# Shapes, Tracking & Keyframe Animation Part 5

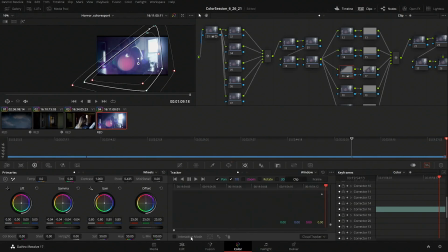[8:16]
So before I showed you the shape tracker, there's also just a point tracker in here.
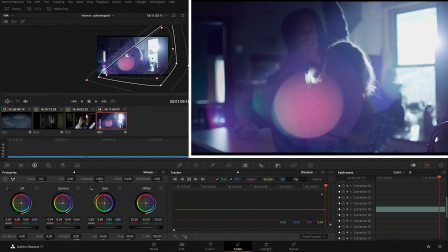[8:21]
So we can add a point and let's just track. We'll grab the point, I have to zoom in.
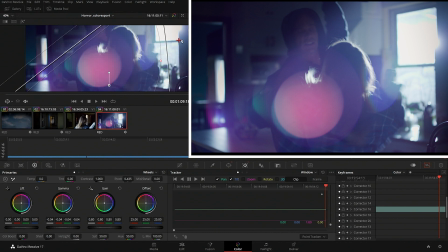[8:30]
Grab this point and we'll just track this point here. So it doesn't look at like an arbitrary number of points.
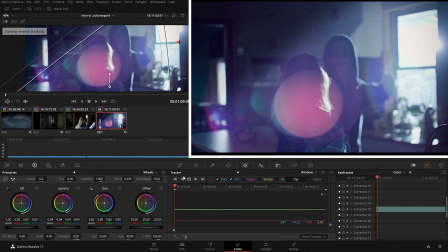[8:36]
It just looks at a specific region and it tracked it in. So we get that little bit of movement in there.
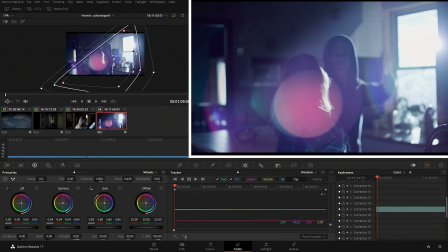[8:43]
I'll just make sure my shape is aligned up there, get the flare in there because it's quite nice. And so now we have that.
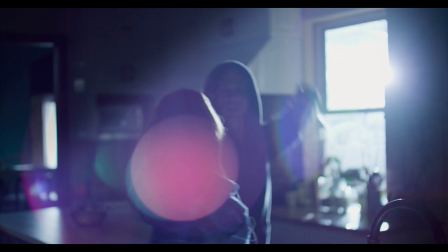[8:50]
And because it moves with the camera, it feels a little bit more realistic.
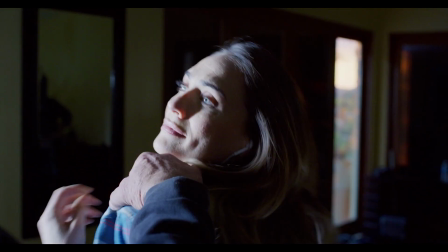[8:56]
Last thing, just for something fun to do, we could do a super quick light sash over here.
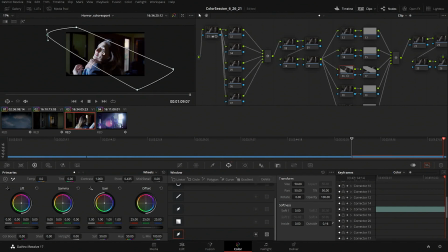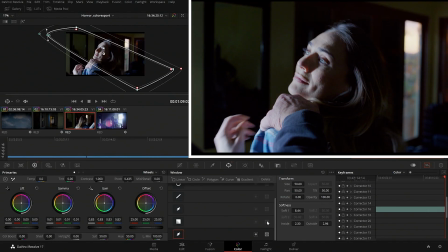[9:10]
Again, I'm going to pull things down, but wind them up at the same time. So I'm not crushing, I'm just reducing the contrast on the outside here.
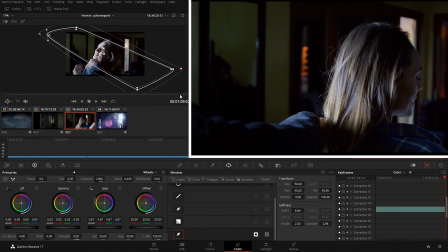[9:21]
Again, to direct the eye. It's all about to direct the eye and what's in there.
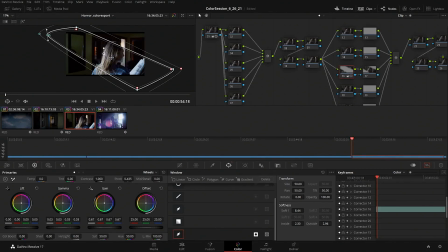[9:26]
Again, let's see, I want to track, let's just use the shape tracker here. So we're on the cloud tracker. I moved my shape up into the top corner.
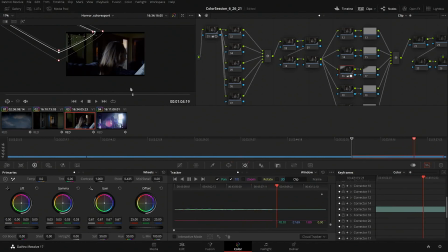[9:41]
Sometimes the tracker works, sometimes it doesn't. It depends on what it hooks into. But we let it do its thing. And then we'll see if this is good. It's probably not so great. Let's try it again over here.
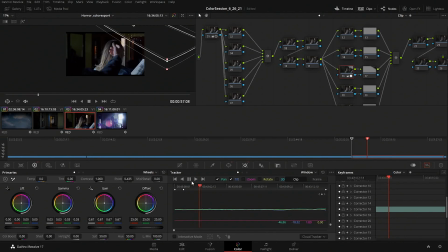[9:55]
because there might be some more things that it can hook into. So this is feeling like it's probably going to be a little bit better. So how specific a track is kind of depends on how much of a change you're doing in the color correction. So the more difference for the inside and outside, the more accurate it has to be. Similarly, with if you drew a shape around a face, the more accurate it has to be if you push things in a stronger way.
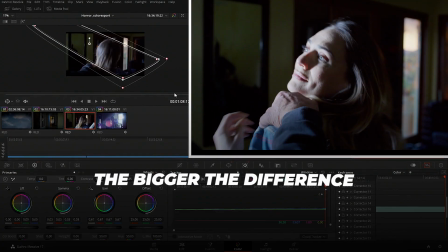[10:21]
So the general rule is the bigger the difference that you're making, the better the quality of what you're doing has to be.
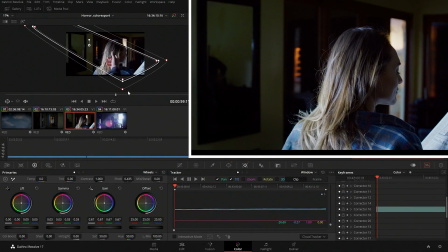[10:30]
It can't be just hidden through softness. So one last thing, just a quick technique, because I'm just going to throw it in there just for fun.
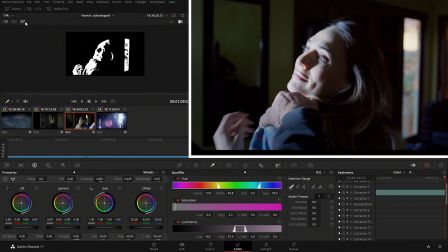[10:39]
We could go in there, we could do a little highlight key on her face. Let's just do this.
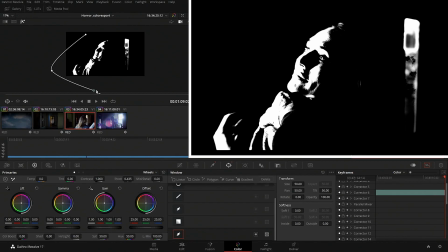[10:48]
Let's do a rough holdout, so it's just in this area. We'll go back into our keyer.
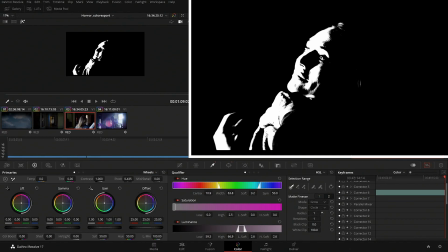[10:55]
I will grow the key, so that means the points you can see are getting bigger. So there's more adjustment here. We'll go back and we'll soften that out.
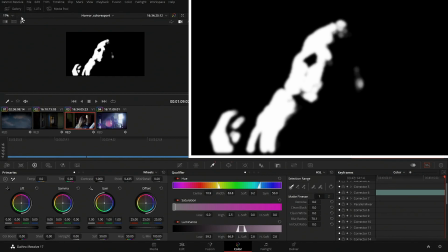[11:09]
Get out of this mode.
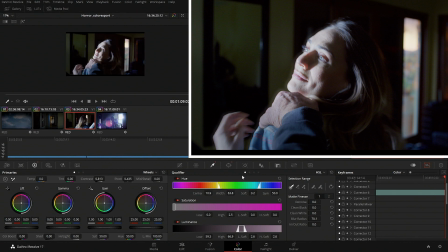[11:10]
And now I can affect the contrast in here, give her a little bit of a glow, and that's our little pro mist effect through that shot.
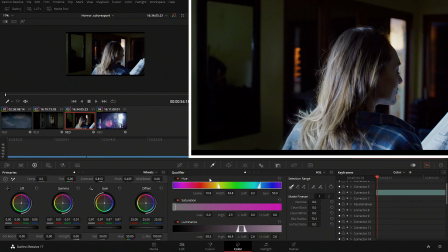[11:18]
So
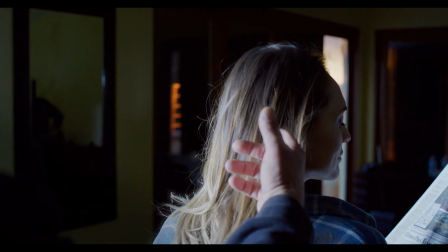[11:23]
I'm going to turn around here.
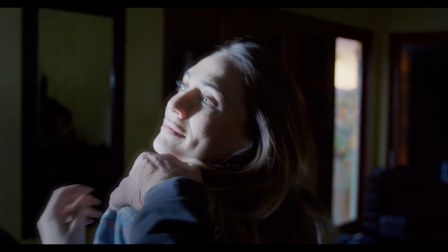[11:29]
So again, just a nice little bloom because she's in the light of the window. So all of these things tied together, I'll play this in super fast.
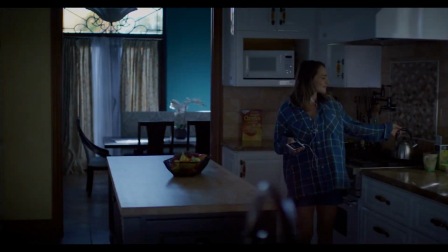[11:43]
It's all about getting the initial balance to get the general feel of the scene right,
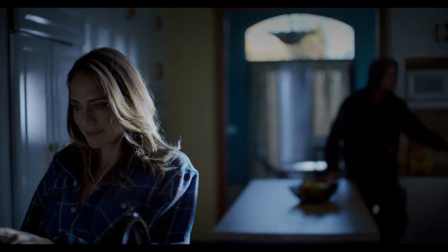[11:48]
and then augmenting that with the finesse tools to do it,
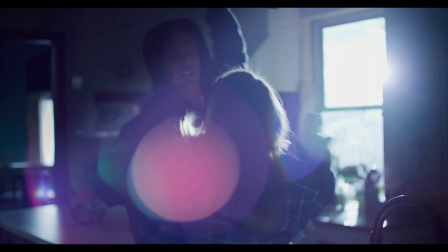[11:54]
to really create the mood and the vibe that you want. You know, if you only have a limited amount of time, experience, your computer maybe isn't fast enough to do things, the most important thing when you're doing color correction is to get that balance right. So that base level color correction is the most important thing. That's the foundation of which everything is built upon. Everything else basically is gravy.